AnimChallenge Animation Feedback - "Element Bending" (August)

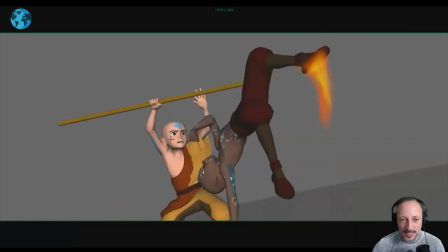I love that he looks at him and then looks up like stuff like that is great just a
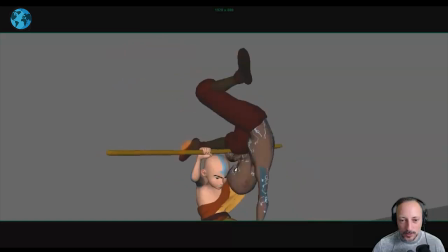few more reactions like that will be cool because even as he turns here
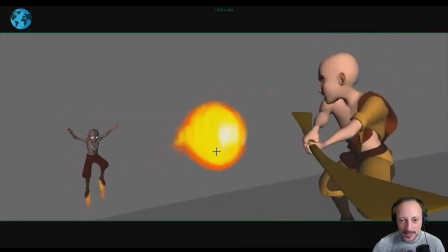he has that that's all cool I love all that I love all that smear that bend breaks apart
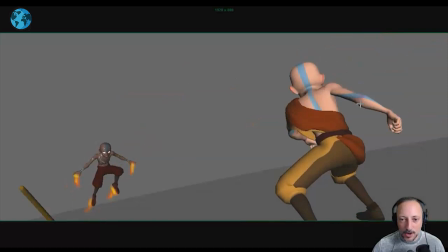it's really nice swinging a nice momentum in how far back that arm goes but then it feels like just looks to the ground
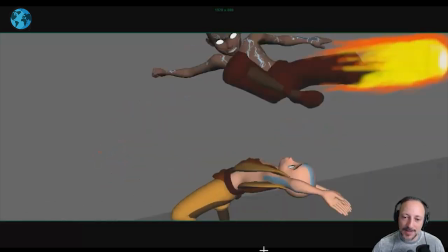looks to the ground looks to the ground and just happens to evade it and it I know it's all short but I think there's just enough time when you do
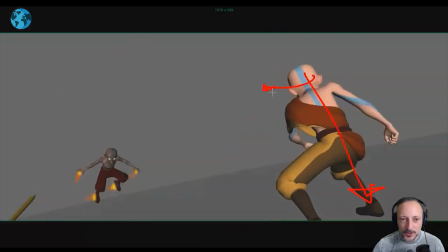right through there to do a faster head turn where it's kind of like and you don't get me don't see the eyes but it would be just a moment of oh this didn't work I need to look up because this guy is coming at me
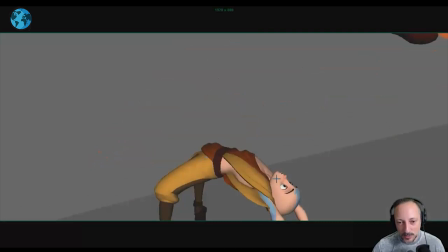so I can evade him and even this will be potentially this will be like oh
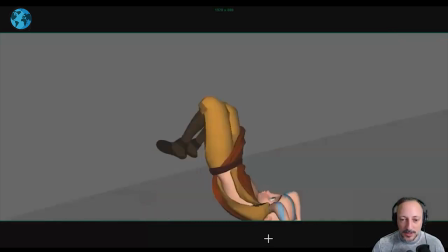this is a bigger strain so open the mouth here just really selecting the moments to
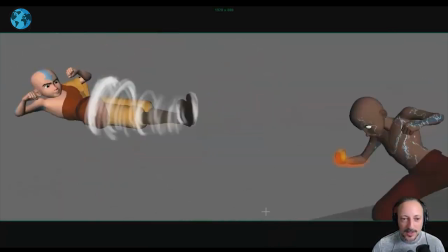push reactions and even bigger strain again here it feels a bit it's like he's on the bed it's like oh i'm stretching
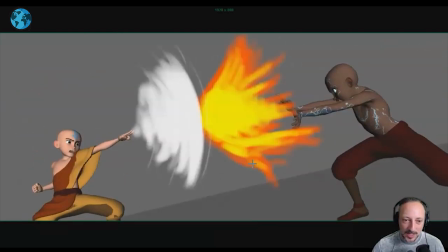i'm about to get up versus like you know like almost the last attempt of a fight and even this here could be pushed again in the in the
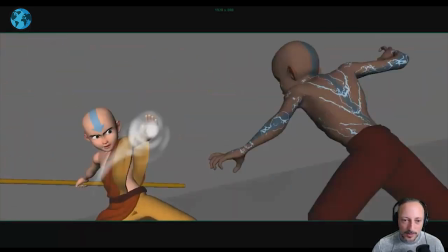expressions other than that is really cool i think one thing that could be tweaked also is in the other guy some of the timing where
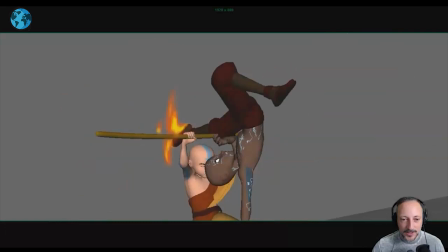after this it feels just a bit jumps in and then
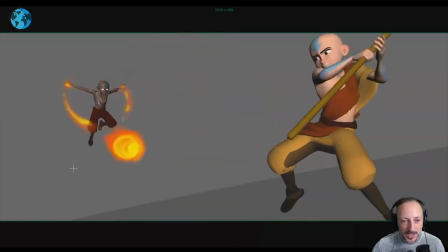goes versus comes down does this and then potentially a
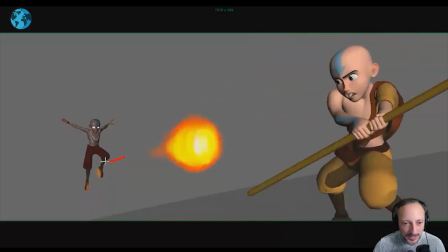bigger preparation in his arms to anticipate to go back a bit so it's
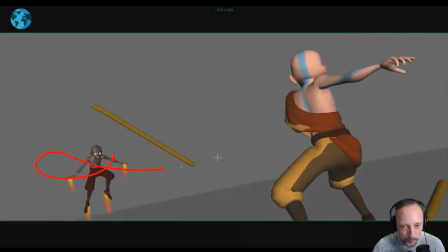not just hovering and going forward but a bit more of a and that way and even you keep the length of the shot by by having more anticipation there and going back you can then take frames out of this to make this just a bit snappier
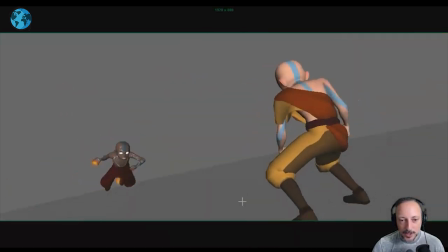it just feels a bit you know like a car versus a bigger bigger attack mode and that's that
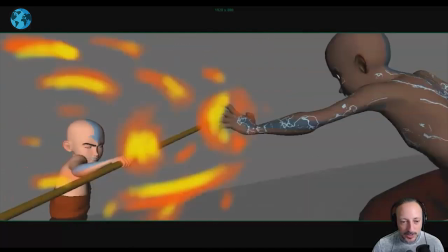other than that it's super cool and i'll picky notes subjective notes as always but this is all super cool well
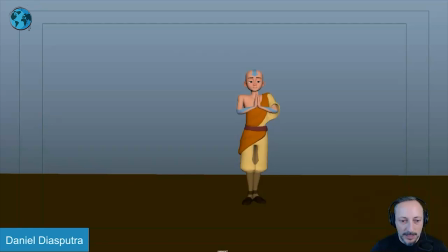done all righty let's watch this in full first there's no sound
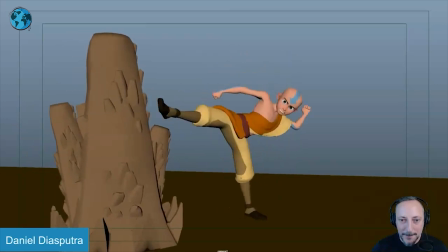awesome animation as always and all
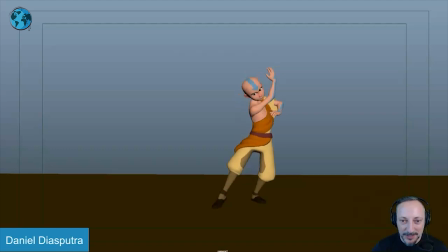right lots of cool stuff here so right off the bat what i like about this is that as you go from this there's already an expression there it's already in character where it's not default i mean yes you have somewhat of a twin pose
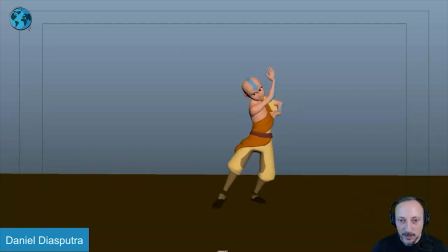that is part of the pose there and then going into that already shows a lot of contrast you already have a little bit of movement there which you can probably offset so it doesn't feel so at the same time and just arms and shoulders in
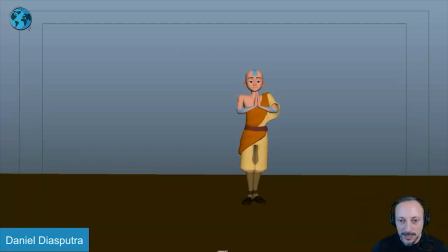there you can kind of make that a bit bigger but you can see a little bit in the body too so it's already a little bit of fine detail there but then it goes into this the only thing i would say is again i'll probably anticipate this with a little bit potentially a downward move on the face that then leads
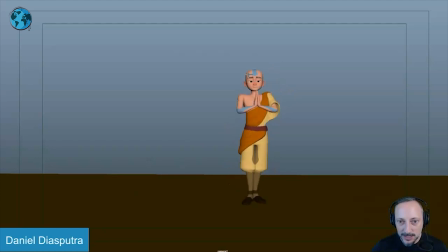into this arm and then this arm doing their thing so it's kind of like almost with that arrow down into that arm so it's not too pose to pose but i like that it goes straight into this where it's a nice line of action there that i think goes into
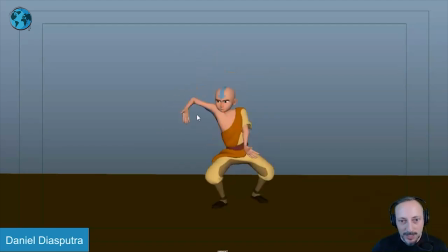that move i could probably i mean it gives her a nice bend but if you go i mean i probably go a slight slight move in the bend bows there curve those arm that arm a bit more i would probably go a bit further out there gives a bit of a nicer flow into
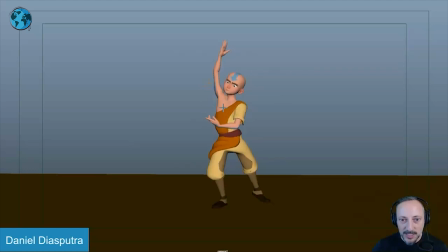this but it just has a nice overall flow already into that i think that i really like is this here so you have those sleepy eyes to some degree right then you got squinty eyes squinty eyes to some degree because it's just this concentration the eyebrows and because that is
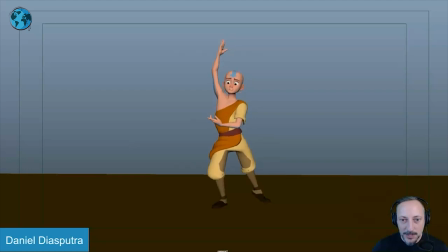smaller that gives you room to grow into this into that bigger reaction if you had all of this already at the beginning it just wouldn't be the same so
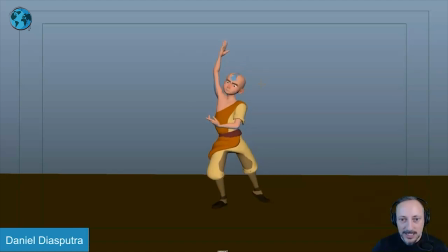that's really cute I like that you little squash and stretch in the head and it's not just the head that reacts it's everything in the body you can see has that slight little change the arm goes up a bit it's like it's that heightened it's almost visible in the hand as the hand
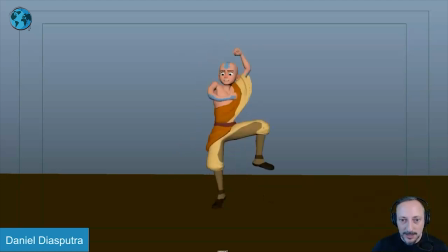goes from a lower position to a higher position so lots of little detail that's really cool and then it goes into wait a minute I like that all of this expression changes at the end he has that and let me instinctively do my move to do a change here but then you get
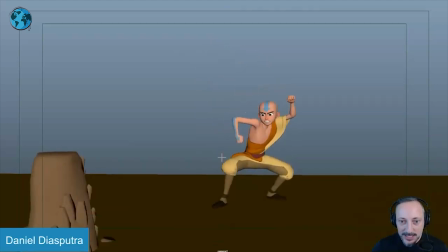into that nice stretch again in the face and again clean silhouette clean pose like this too where it's somewhat the same but not really it still has enough of a change there's also contrast in terms of that's not what my cursor was where the the height is let's go back here right so
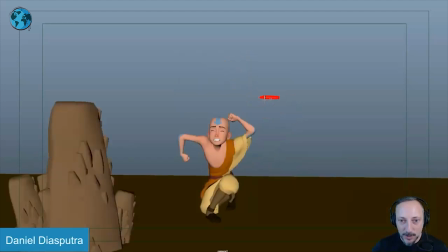you go from this up bam into the other pose we were here before but now we're much lower so contrast
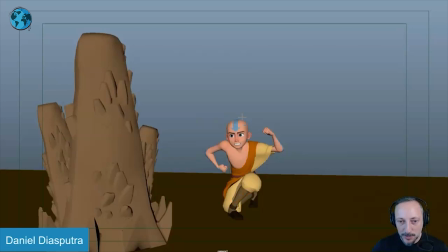overall not just in the pose but in the i mean yes this is a pose with the crouching but also just visually you are in a lower position there and then with this
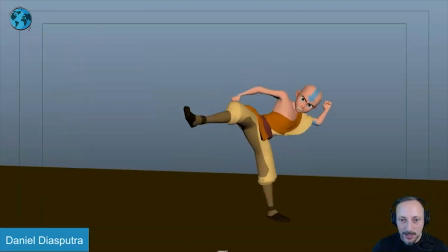obviously in another bam pose clean silhouette going into that which is again all the different poses and i love this here that little stretchiness in here you can see now the bimbos in full effect that
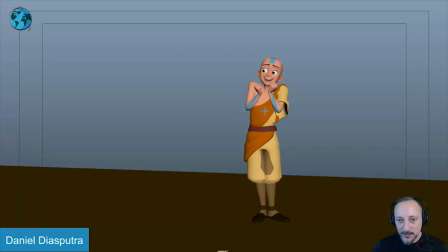It's girl. I love that slight twist or slight just a rotation in the body So it's not super straight goes into that with a really cute expression is a very appealing rig and this in real-time Has just that nice little contrast so like the the bigger move right short big move big move
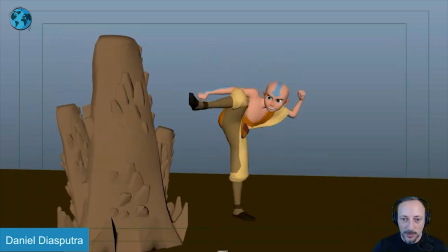Remove and again the timing is different on each one of those It's not it doesn't quite feel like one two three you could potentially push it a bit more so it really feels like one two three one two three it's a little bit bigger change but again big change or a big pose big move to look
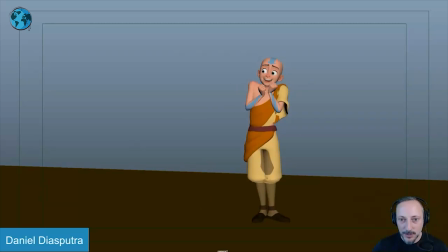quick we have lots of little things that happen here at the end for a really nice contrast and ends and that's that it's really cool